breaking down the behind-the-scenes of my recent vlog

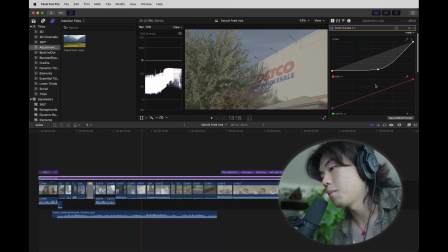737s
I only have that to a 10% mix, but it just makes a softer black that's still black. Adds contrast, and it just looks aesthetically better. I forgot where I picked it up from, but you can steal it too. I think it makes footage look a little bit more, for lack of a better word, cinematic. Custom LUT.
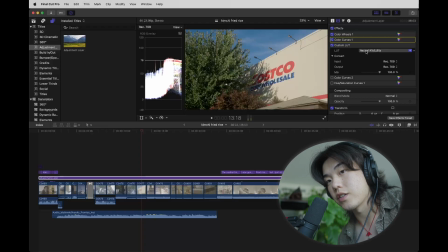757s
This is a LUT that changes Sony footage into RE footage. RE is a brand of cameras that a lot of big films use. I love the color profile that it has. I just used this guy's. I bought it off his website. It's pretty good. It works as a base.
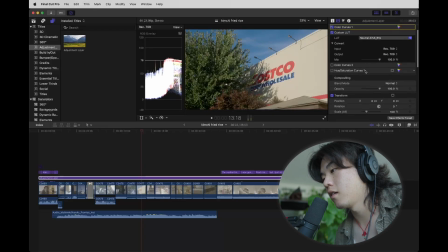773s
I've always used it at 100%. It's good stuff. So color curves too. This is for changing the colors if I wanted to. These days I don't do this as much, but it basically allows you to change the whole exposure or each color channel.
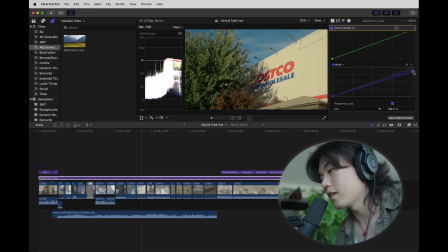793s
So something that I've seen that's pretty popular these days is everyone adding this like yellow tinge in the highlights and like a little bit of green
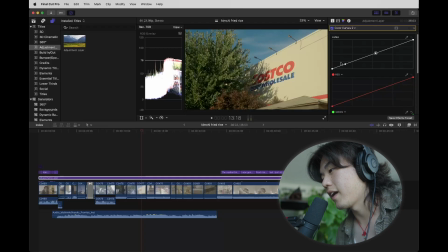805s
in the shadows, and then really like adding contrast to the shadows and fading the highlights. Like this is a thing that you'll see from like a lot of cinematic influencers, this kind of color grading.
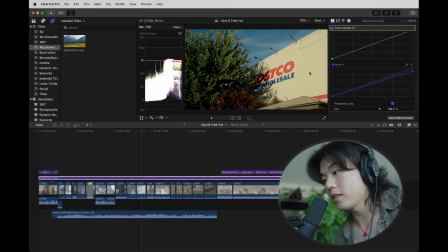821s
It is very like stylistic, and I think it looks great. They'll usually add like halation and everything. I'm not gonna do that because I don't like that anymore. I want things to look pretty and realistic. That's what I'm achieving.
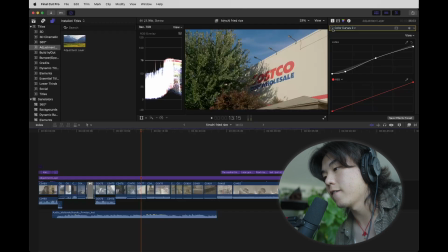840s
So this is what it would look like without it, with that style, what I saw with my eyes, and this is like a stylistic way to do it. Yeah. Personal taste. That's about it.
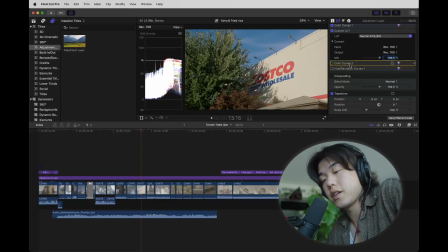855s
That's all I have to cover for this little video. I hope you picked up something. I hope you tell me what you picked up. If you think I do something weird or did something bad or something could be done better, I'd love to hear that too. But yeah, that's kind of it. Ask any questions you want.
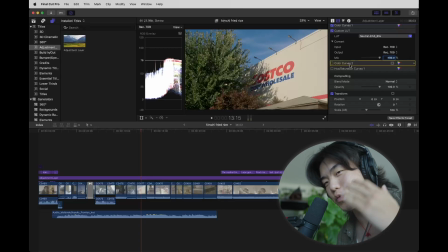874s
This was fun. I'm gonna film more of these. This is really fun actually. So yeah, I'm excited.